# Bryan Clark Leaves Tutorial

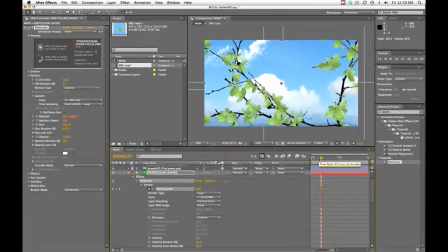So we're looking good. Now as you can tell, things are starting to slow down a lot. This is definitely going to happen with a lot of particles, and this is actually kind of a large particle, so you'll just kind of have to be patient with your system.
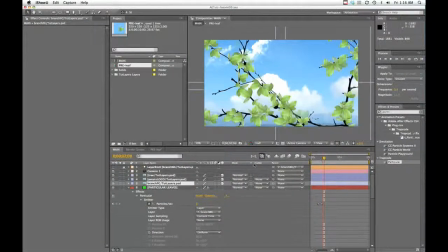And And now that our background branch looks so good, let's duplicate that to our foreground branch. So, let's grab our particular layer and duplicate that, Command-D.
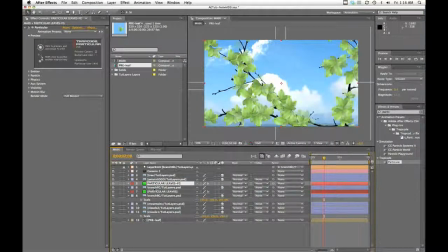I'm going to name it Foreground to avoid confusion. I've obviously dragged it there above the foreground layer. And the main thing I need to do is to change the emitter from background to foreground.
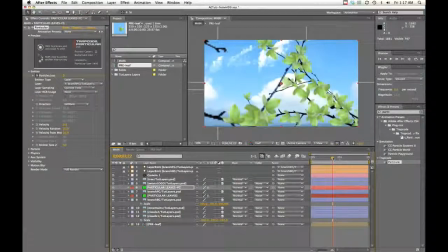So now it will emit from this branch instead. And you know what, I'm going to have to drop my resolution here so I can move through this a little quicker. And I'm going to turn off the visibility on that background layer just for now.
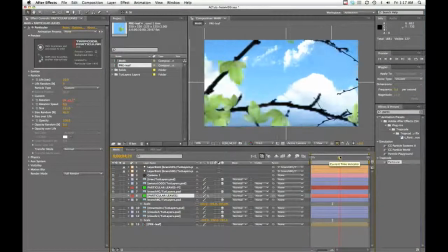So I got my leaves here on the right branch.
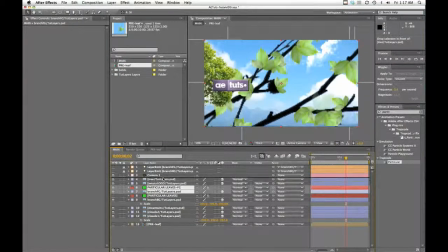But my foreground needs to go above a few things so let's move that up there.
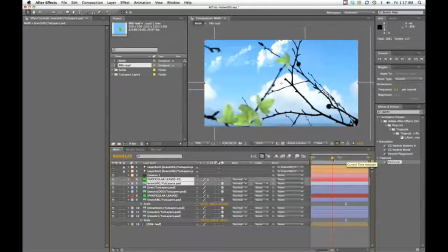One thing I'm seeing is that as the camera moves, the leaves are already there and we're missing that grow element.
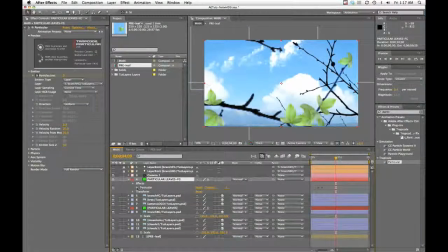So I'm going to open up particular again. I'm just going to move these emitter keyframes.
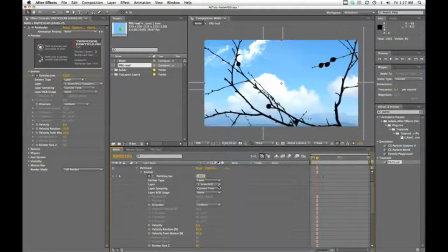Instead of starting here at 1200, I'm going to go ahead and make one more keyframe. That's a zero before my 1200. So that when I get to where I want, I can control when these start to grow. and I want them to move over here so
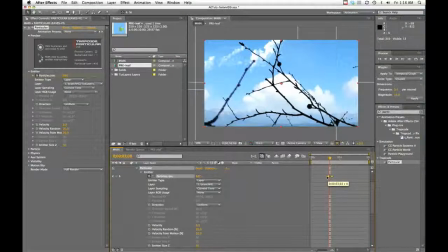maybe about I want there to be some growth started so it's
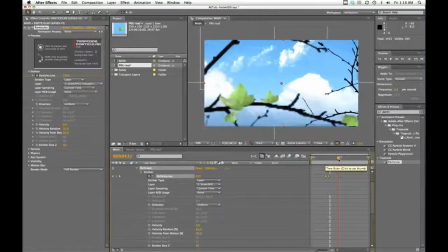as we're passing there comes one there comes some more that's not so bad they're
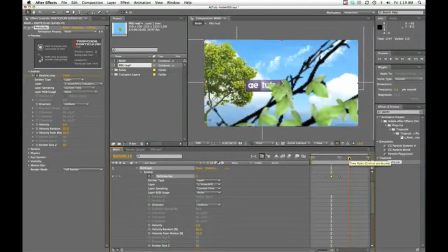starting to kind of grow as we pass now this branch should be it's a lot closer to the camera but our particle size is really still the same as it was in the background so I'm going to change that too. So I'm going to go to particle and just crank this size up quite a bit so that this branch looks a little fuller like it should.
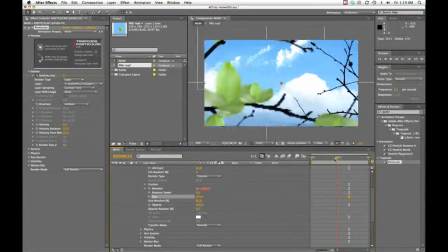And it's going to make that growth a little more drastic too so that'll help.
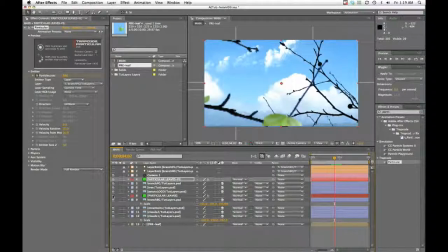First of all I'll turn my background layer back on and let's see what we've got.
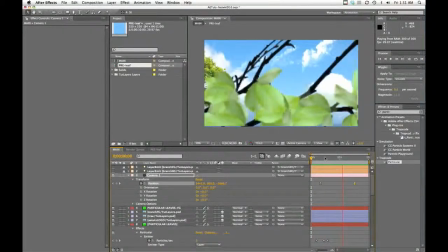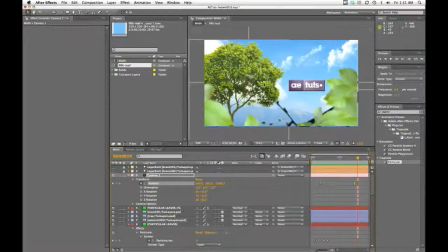So we're making some progress but let's go ahead and add some finishing touches, some polish to this to really kind of put it over the top. The first thing I want to add is a little bit of life to this camera movement. Let's give it a little bit of kind of a hand-held feel, some movement.
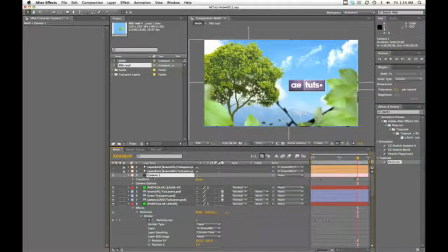So to do that, I've already got my position keyframes here, and I don't want to mess with those.
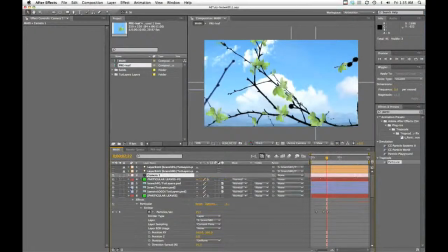So I'm just going to add a null object that I can affect. So I'll add null. I'm going to call it camera handle drop it above my camera and I'll parent the camera by dragging the pick whip
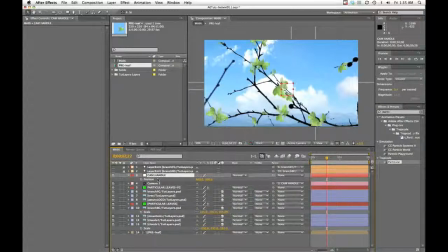to the camera handle and then I will drop down the position on the camera handle and all I'm going to do on this is add a wiggle expression
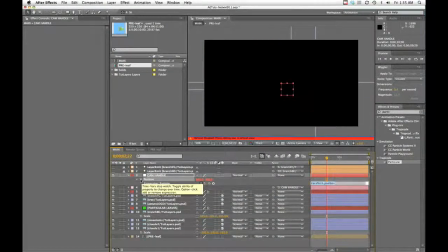if you don't use expressions if there's one expression you learn let it be this one This has saved me in so many instances, and I use it all the time. So I am a wiggling fool.
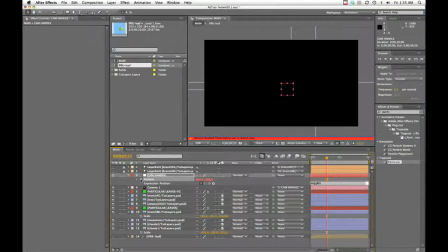The way to type out the wiggle expression is just the word wiggle, and you're going to have two values inside of your parentheses. The first value, just like in the wiggler we saw here, the first value is the frequency.
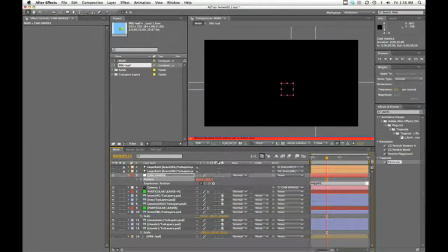So it's how many times per second it's going to wiggle. So let's say in this case, I'll make it a really low, let's say I've got 0.7 or so.